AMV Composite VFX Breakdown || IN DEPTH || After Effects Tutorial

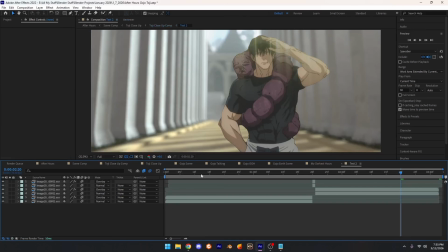I then took
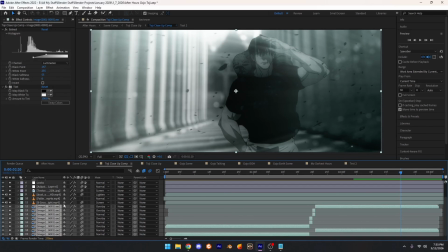everything right here, all this, the clean plate, duplicated it, added it to a new composition just to make its own little thing right here. Kept the color and everything, so I kept this color. And then I basically did this right here.
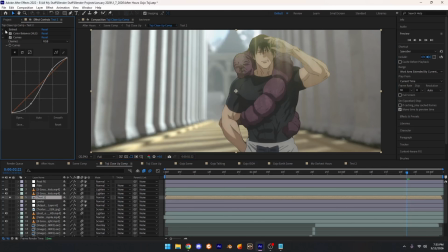It's just basically a little bit of extract. I got rid of some of the blacks in here, just a tiny bit. Color balance, so a little bit more negative on the saturation, so it's not as bright.
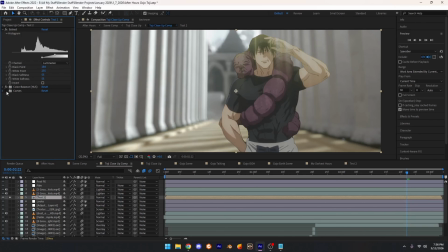It's hard to notice, but. And then curves, I kind of brightened the highlights and everything, make them a little brighter.
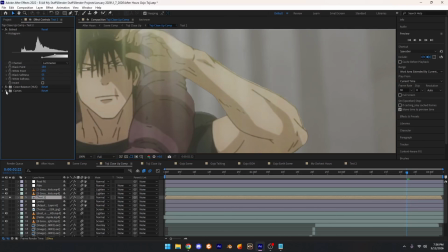But also right here, I thought it looked a little kind of too dull, so I kind of brightened them a little bit.
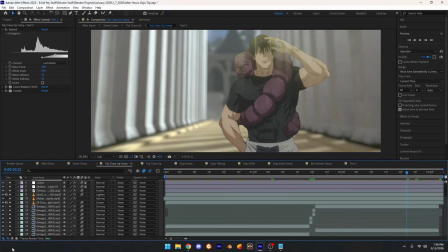So then we add everything so far, plus what I just showed you.
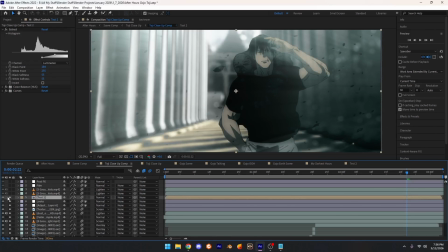It adds color, but it looks really good compared to if we had just taken the color off of this. It's a lot better, I think, in my opinion,
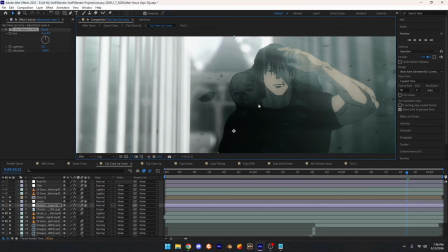because like I said, we're extracting the blacks and we're keeping the highlights of him.
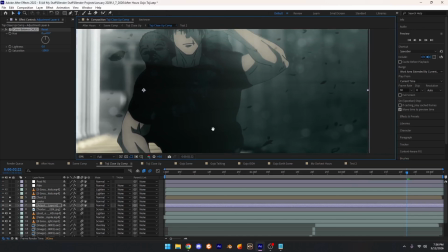So if you notice, the dark parts of him don't get any darker, or any part of the image doesn't get darker.
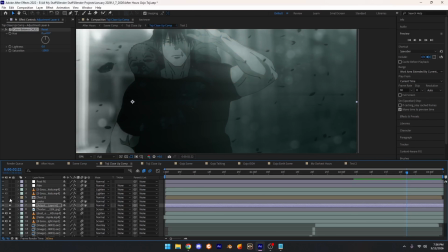It's just the highlights that kind of change, which is what I wanted.
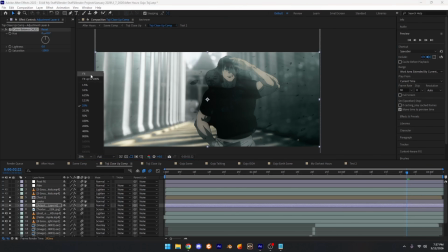Because, I mean, I just thought of it as like,
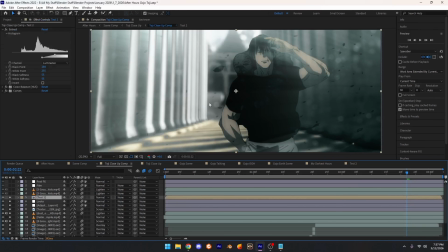you always want something for people to look at to be kind of intrigued into the edit, and I thought, you know, if it's just black and white, there's not really much to look at because everything looks the same, you know? Same color, same tint, same saturation almost.
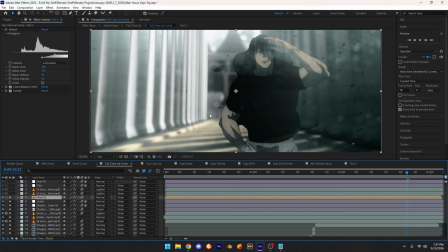But if you add some color to it, it's like you can kind of look around more, and it gets them to look at everything that you've put time into.
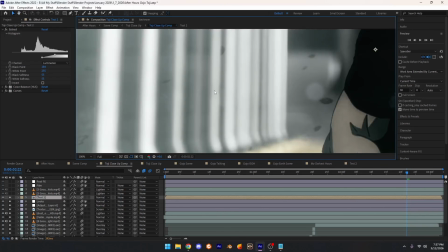And if you put little details in the back, if I had added something in the back, it's just composition.
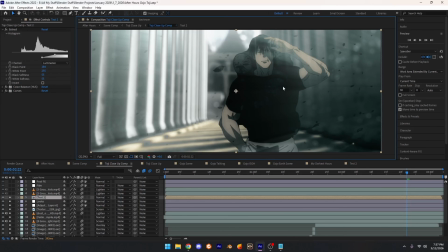That's one thing of composition, is just, you know, making sure you have a point of interest. You want them to look at a certain thing. So I wanted them to look at Toji, so that's why I added some color to Toji and then kept some color in the back, because then you can see him, and then you can see in the building background, you're like, okay, he's walking away, he's doing something, you know.
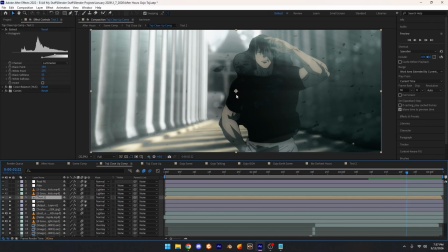It's hard to explain. I'm really bad at explaining stuff, but it's one of the things that really helped this edit pop, was just adding some color to it rather than just keeping it just straight black and white. So then that's that right here.
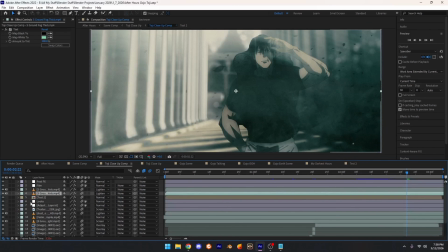I added some more overlays, which it is just these just fog overlays.
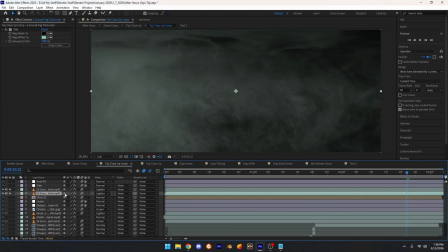Added some more fog, added it, made it lighten, yeah, the blend mode to lighten on both, but I put down the opacity because they are really bright just by themselves.
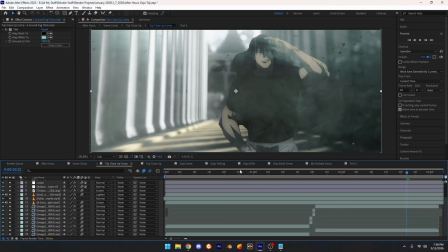So then if we add those on top too, kind of looks like, you know, he's walking through fog again. You know, you can always change it to, like, if I hadn't added this to 40% and I added it completely, like, it looks really bad.
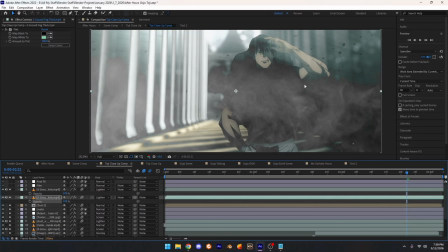Like, obviously he's covered and it's just kind of blinding. It doesn't really look good.
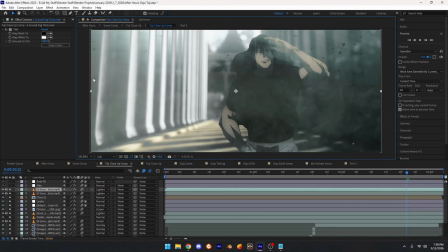You change that opacity, it looks a lot better. And tinted as well, because like I said, if you don't tint it, it has a certain color to it. It's hard to see, but if I get rid of the tint, yeah, it's just straight white. But if you add tint to it, just for some reason makes it green, even though, oh wait, no, I made one of them green, actually. I lied.
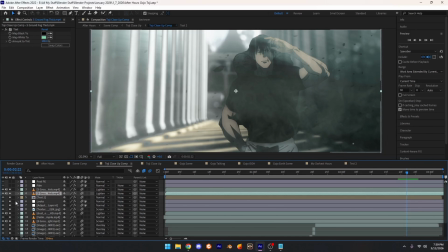So I added two on top, one just white and one just green, because if I just added the green one, it's just, I don't know, it doesn't look good. You can kind of see it right here too. But if I add a white on top of it, it kind of mitigates it a little bit, but still has that green look to it.
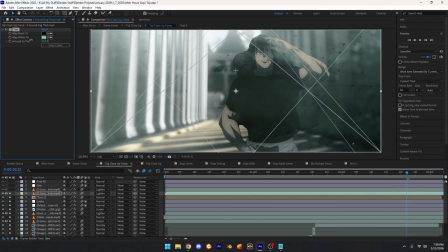You could probably get away with just doing the green one and then changing the tint amount, and you can get the same effect. But I mean, it's whatever you do. Everyone edits differently, but that's just how I do it. So then the final piece to this puzzle was the coloring again. So I added some more coloring, and I added some grain, noise, and flicker.
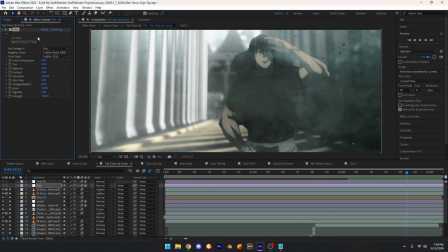So if we add this film effect, which this effect's really good, it makes things look really vintage, but also have like a really cinematic look to it.